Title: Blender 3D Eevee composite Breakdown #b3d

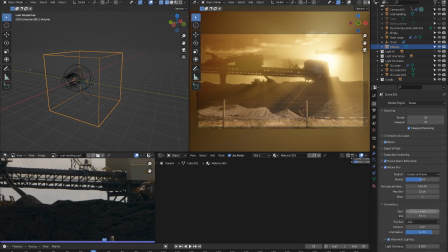So you can trim where the fog starts and ends,
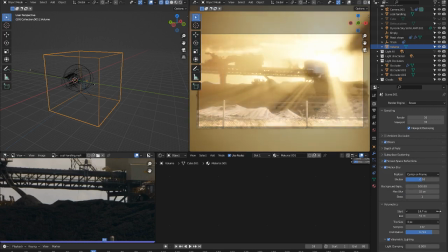so you can have those God rays sort of further back away from the camera like that, and you can see that I'm compressing.
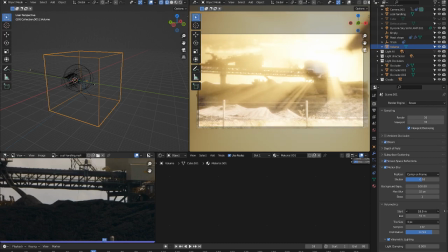Oh, I don't have as much density now because the fog is literally thinner.
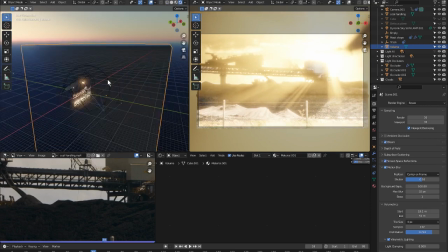If I turn this on to this view, you can see how I'm constraining the fog like this.
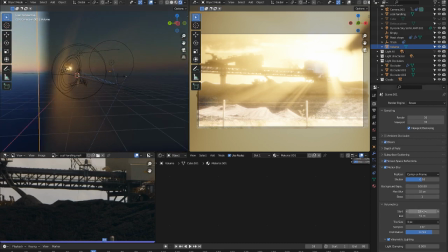I probably won't show in this because it's camera view dependent where I start the volumetric.
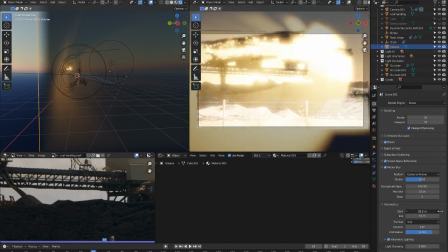You can see in the camera view how it's winding back and out again.
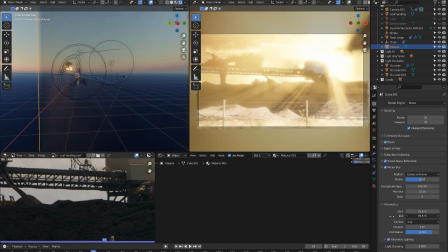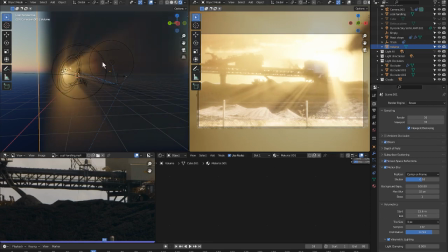So more or less volumetric away from us. And in this view, it's going away from the view window, so it doesn't really help. But anyway, in the camera view, you can use that to great effect. Just put it back to where it was.
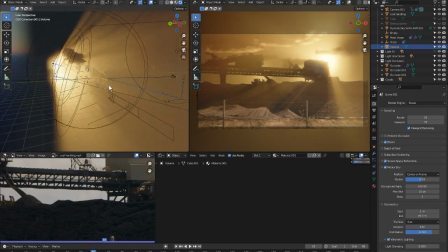You'll notice in the 3D view window over here that the
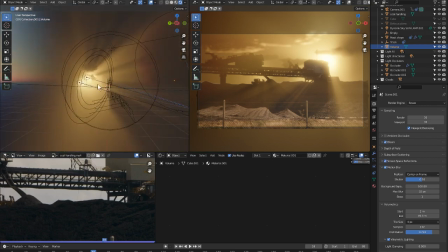lights that I have simulating the sun are nowhere near as far away as typical sun would be.
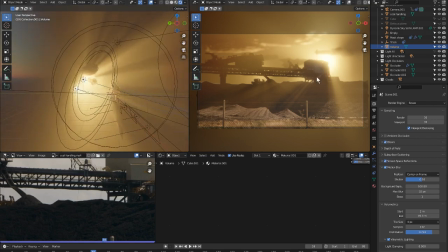And that's because it didn't need to be. I'm in a fixed viewpoint and it becomes effectively single point perspective. So my single point is this sun lamp over here,
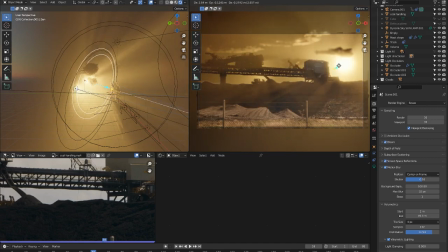and I can move that around and get different positions for my God rays, or crepuscular rays if you like. I could pop it up there behind that cloud as well. And the clouds in this view are really just, I'm going to put it back where it was, the clouds in this view are really just distorted geometry.
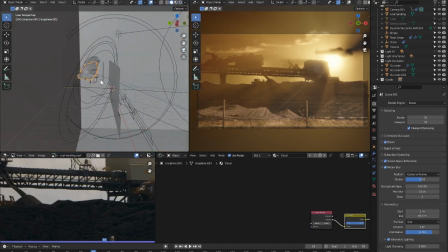So nothing terribly serious going on with these clouds, just a lot of distortion and displacement.
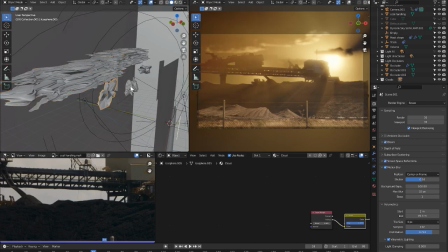And they're really there just to block the light and give interesting highlights along the edges to simulate the clouds that I had in the actual sunset shots that surround this shot. And they were really there to provide additional light control.
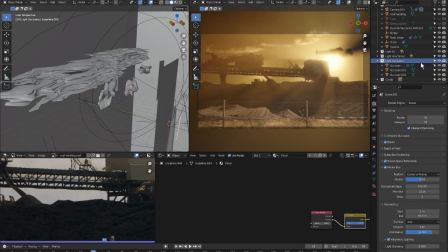So in the volumetric, if I turn on these light occluding clouds, you can see that the whole scene brightens up quite a bit. Don't want that, so turn them back on and you really cover up those lights and change the density and therefore the contrast ratio in the foreground.
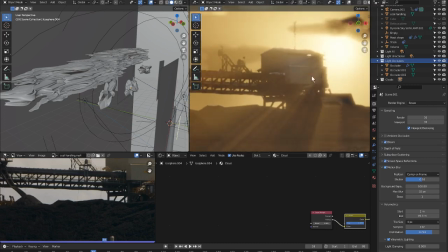Another problem with the contrast ratio was that I had to illuminate the actual surface of
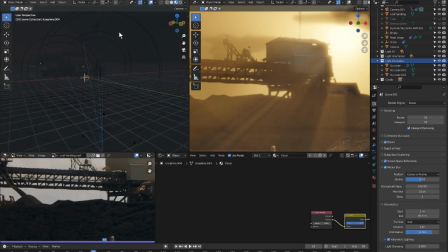this image plane. If I turn, let me see, go to this view and we turn off the volumetric, look out, it's very bright, looks terrible.
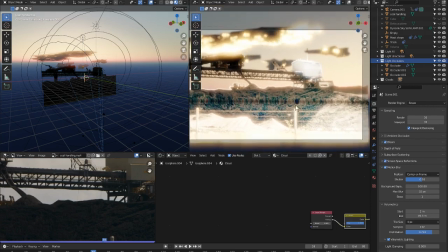The sun is, the scene is way over illuminated now, but anyway, if we go down here,
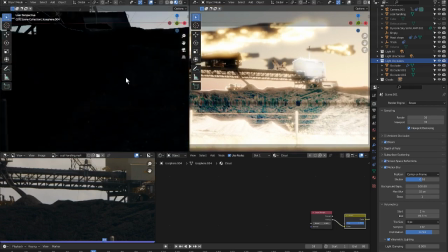I'm not using an emissive plane, I'm using a diffuse plane,
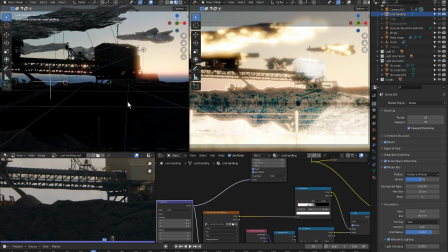and that was so that the volumetric effect would take effect, and you wouldn't get so much of the original lighting, because this does not look like sunset much.
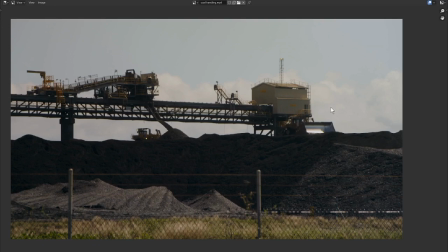Fortunately, it is backlit or top lit, much like as I need it, but a lot of it is front lit and looks a bit odd, so I couldn't use an emissive plane in this case.
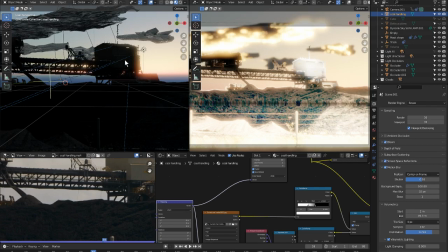But that also meant that I was not able to see what was happening in the foreground,
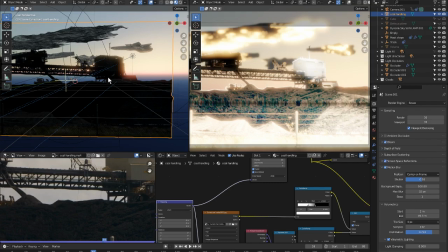because all my lights were behind the scene, so they were behind this plane, which is keyed,
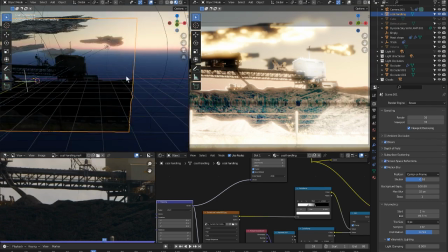which causes the occlusion to give me the God rays. But because all the lights were behind, you couldn't see anything on the foreground.
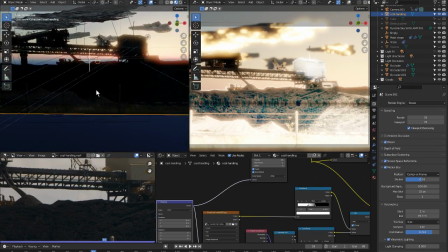So I've had to supplement the foreground with some lighting as well.
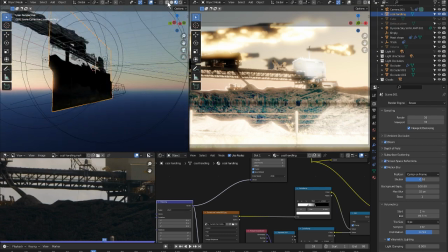And in the foreground, if we pop back to wireframe, you can see down the bottom, I have some,
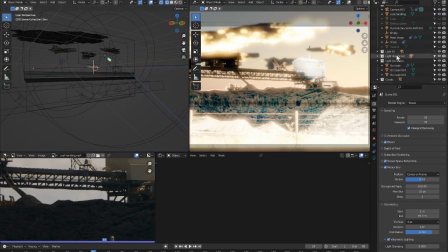I have some other lamps down here. Can't turn them. Here we go, fill lights.